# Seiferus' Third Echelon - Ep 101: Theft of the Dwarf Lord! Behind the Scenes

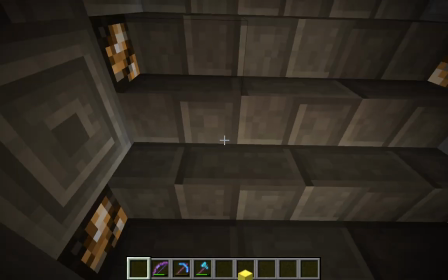1708s
For instance, as I'm adding the visual elements back in, I could have just added my arm back in in its neutral pose,
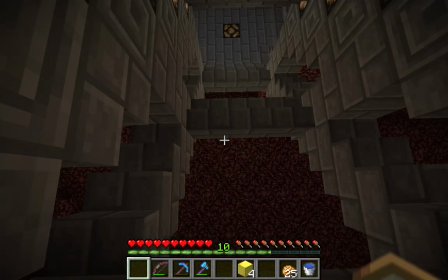1714s
but I thought it would be a lot funnier to have my arms and legs flailing around as I fell,
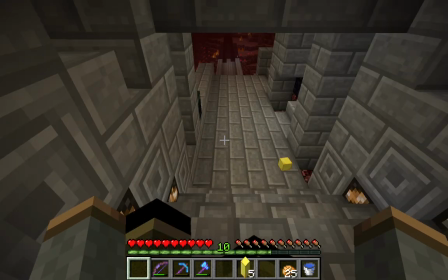1718s
and because I took the time to separate the visual elements into separate layers, it gave me the opportunity to make this happen.
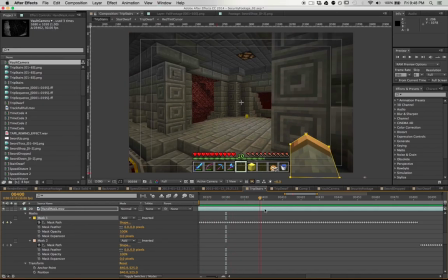1725s
As I said before, for Stage 1 I had to key every single frame,
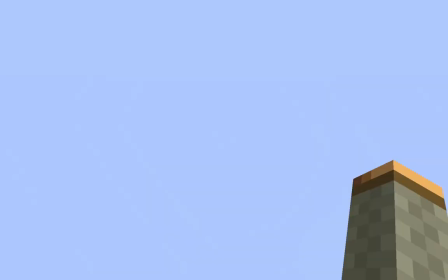1729s
but for Stage 2 I just flew up into the sky and recorded my arm moving around, and then I keyed out the background by using the sky as a blue screen.
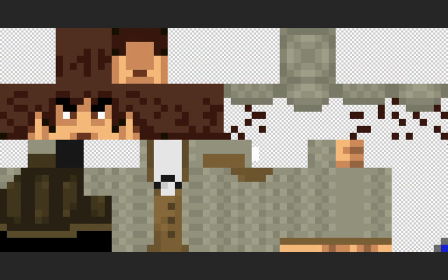1736s
And as you can imagine, in order to record my legs, I just simply swapped my arms and legs within my character's skin and performed the same process.
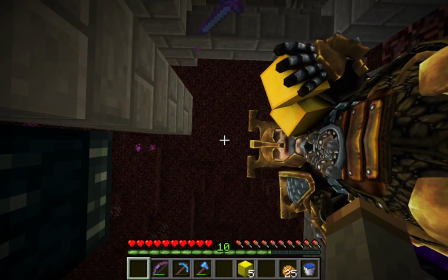1744s
Now because the Stage 2 arm sequences are so much shorter and more sporadic than Stage 1, I could get away with using this simpler technique,
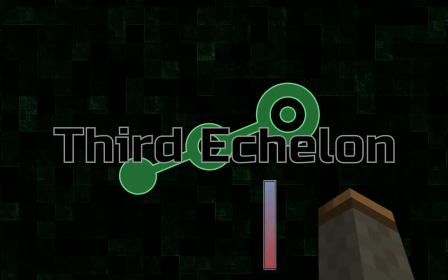1751s
and then just color correct it to look more like the arms belonged in the nether as opposed to the overworld where they were originally recorded.
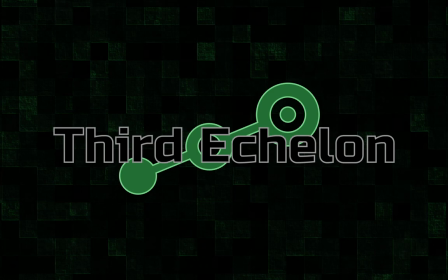1758s
Now another thing that having all this extra control really helped out with was the tracking process.
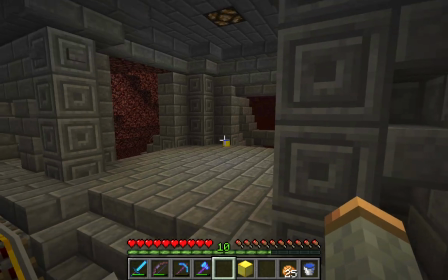1763s
Because the purpose of motion tracking the footage is to translate my character's point of view into a camera in Maya,
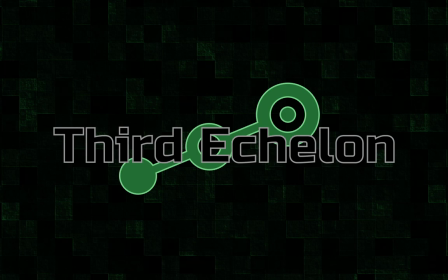1768s
I didn't actually have to use the same footage for the track as I was using for the composite.
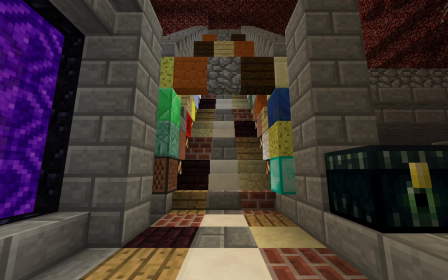1773s
This meant that I could modify the scene to make finding the tracking points a lot easier and then generate a duplicate sequence using the modified scene.
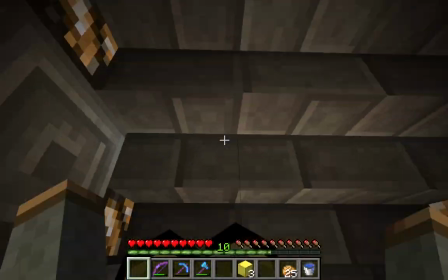1782s
Now towards the end of Stage 2, there's that portion where I actually reach the bottom of the stairs and catch the sword.
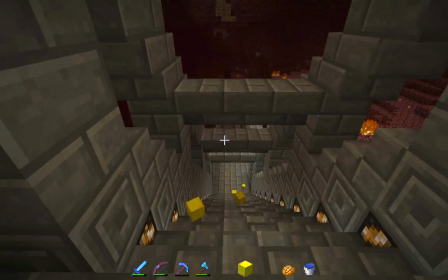1788s
But this was actually an afterthought. You see, originally I didn't even think to have myself draw the sword before rushing down the stairs after Humphrey.
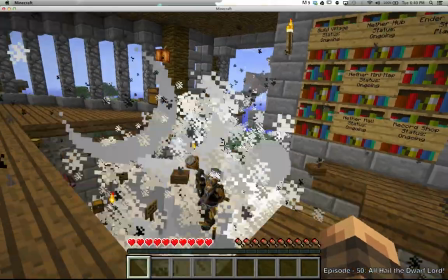1795s
And I realized how utterly ridiculous it was, given all my past experiences with Humphrey, that I wouldn't take the time to equip a weapon before rushing in after him.
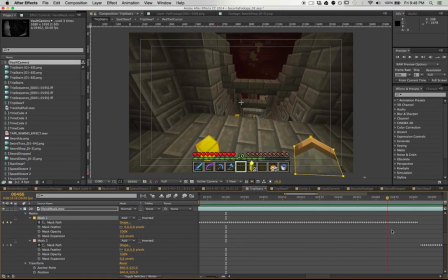1803s
So luckily, since I had to mask every frame for Stage 1 anyway, it wasn't that hard to incorporate this into the footage.
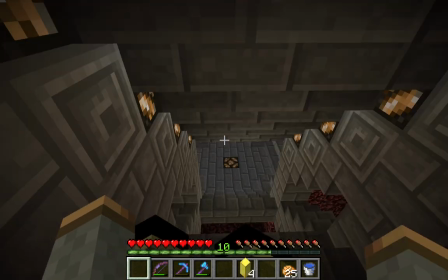1809s
So the sword that's actually bouncing down the stairs was added completely in post.
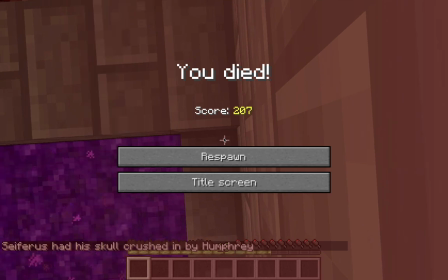1814s
Now moving on to stage 3 where my neck was broken, this part of the video happened so quickly that you probably didn't even realize that something out of the ordinary was going on.
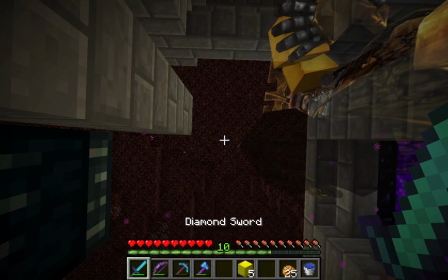1823s
Because Humphrey's breaking my neck, we chose to simulate this by having a violent jerk in the camera over towards the right.
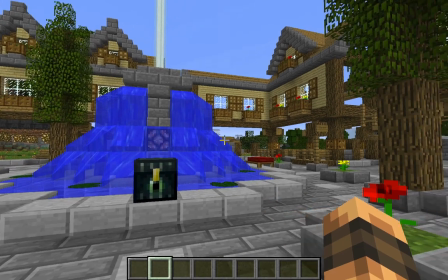1830s
And this is easy enough to achieve in Minecraft by simply moving your mouse over to the right to reposition your camera.
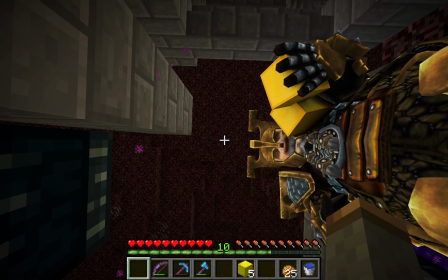1836s
But you have to keep in mind that I'm actually supposed to be laying down at the bottom of the stairs.
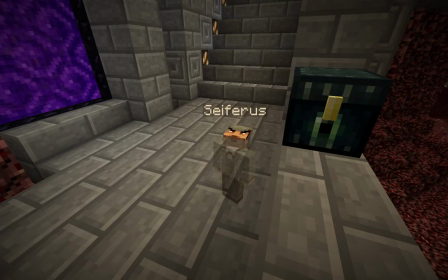1841s
And we had to simulate that by teleporting me down into the ground and having me face upward.
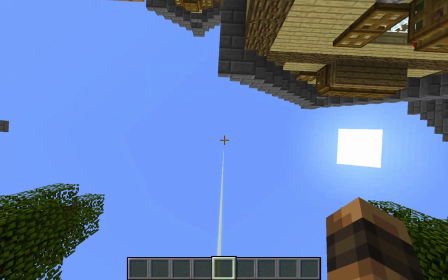1845s
Now, in Minecraft, when you're facing upward and you move your mouse to the right, you simply spin in place.
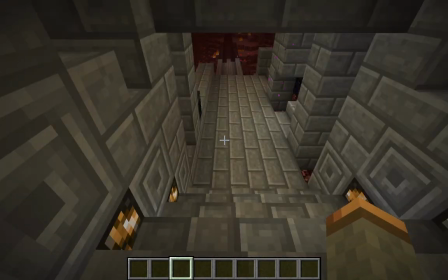1851s
So this was another situation, very similar to me tumbling down the stairs, where we had to perform some specific modifications in order to get the shot that we needed.
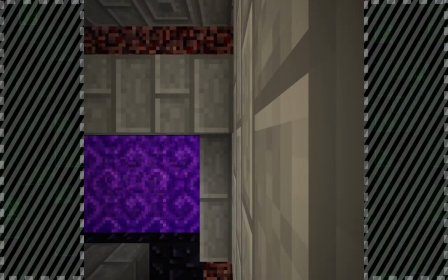1859s
And this time, it was a bit more complicated than just simply rotating the image on its side, which, as you can see, we clearly couldn't do because it left all of this empty space.
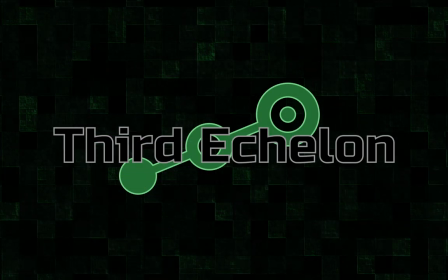1867s
But, really, going into this, we didn't have a clue how we were going to accomplish this shot.
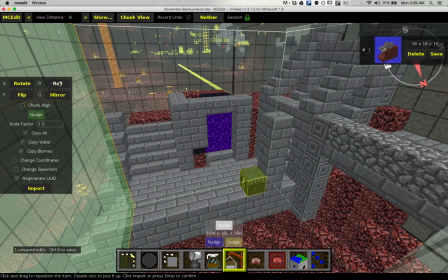1872s
My first thought was to try to use the roll feature in MC Edit in order to rotate the set onto its side,
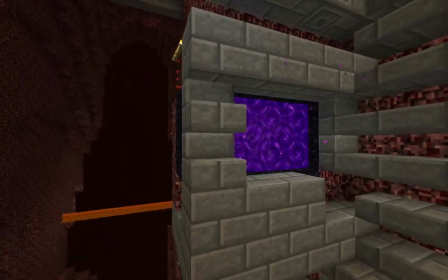1878s
but this had some disastrous results as we came to the obvious realization that stairs and slabs cannot yet be placed vertically.
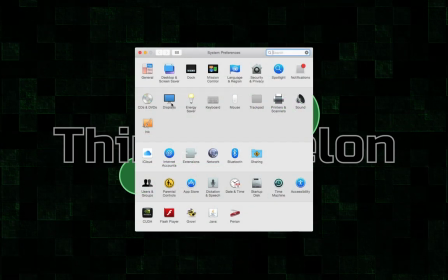1885s
Well, I tried to think outside the box, and eventually I realized that I could go into my system preferences and rotate my screen orientation into a vertical layout.
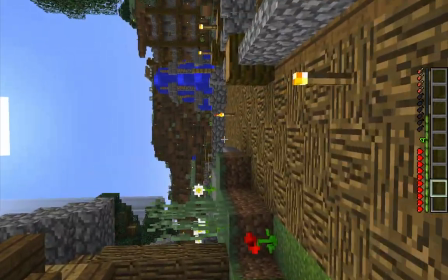1893s
And I gotta tell you, it's a pretty surreal experience trying to play Minecraft in this layout. Even just navigating through the menus can be utterly mind-warping.
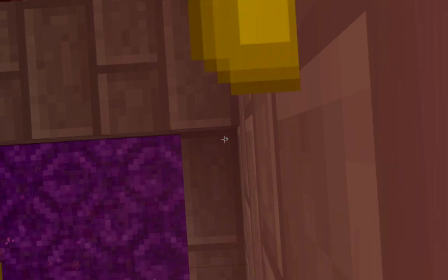1901s
But in the end, this worked out perfectly to achieve the shot that we needed, and the final result turned out absolutely beautiful.
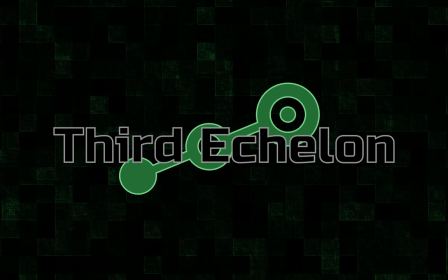1907s
So let that be a lesson to you guys. Don't plan your projects based on what you currently know how to do right now. Instead, try to dream big and use the full extent of your imagination, and then find the solutions to your problems as you go along. because that's how you force yourself to grow as an artist.
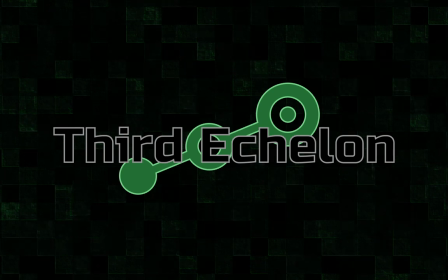1923s
And if you find that you have to make a compromise, then find a compromise that improves your project instead of sacrificing your vision. Well, guys, this marks the end of the behind the scenes for Theft of the Dwarf Lord. I spend months at a time putting these videos together, so I sincerely hope that you enjoy them and that you'll share them with your friends.
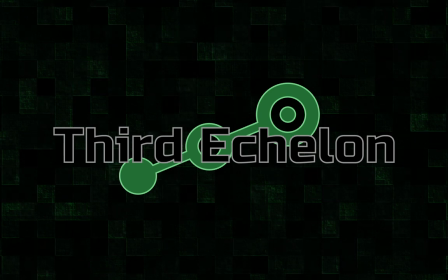1940s
If you have any questions, please feel free to leave a comment. And while you're at it, I'd really love to know what your favorite aspects of the Dwarf videos are because we've got some big plans for the next one and I'd love to have your feedback as we continue to develop the story. Anyway guys, that's it for now. Thanks for watching, and I'll see you next time.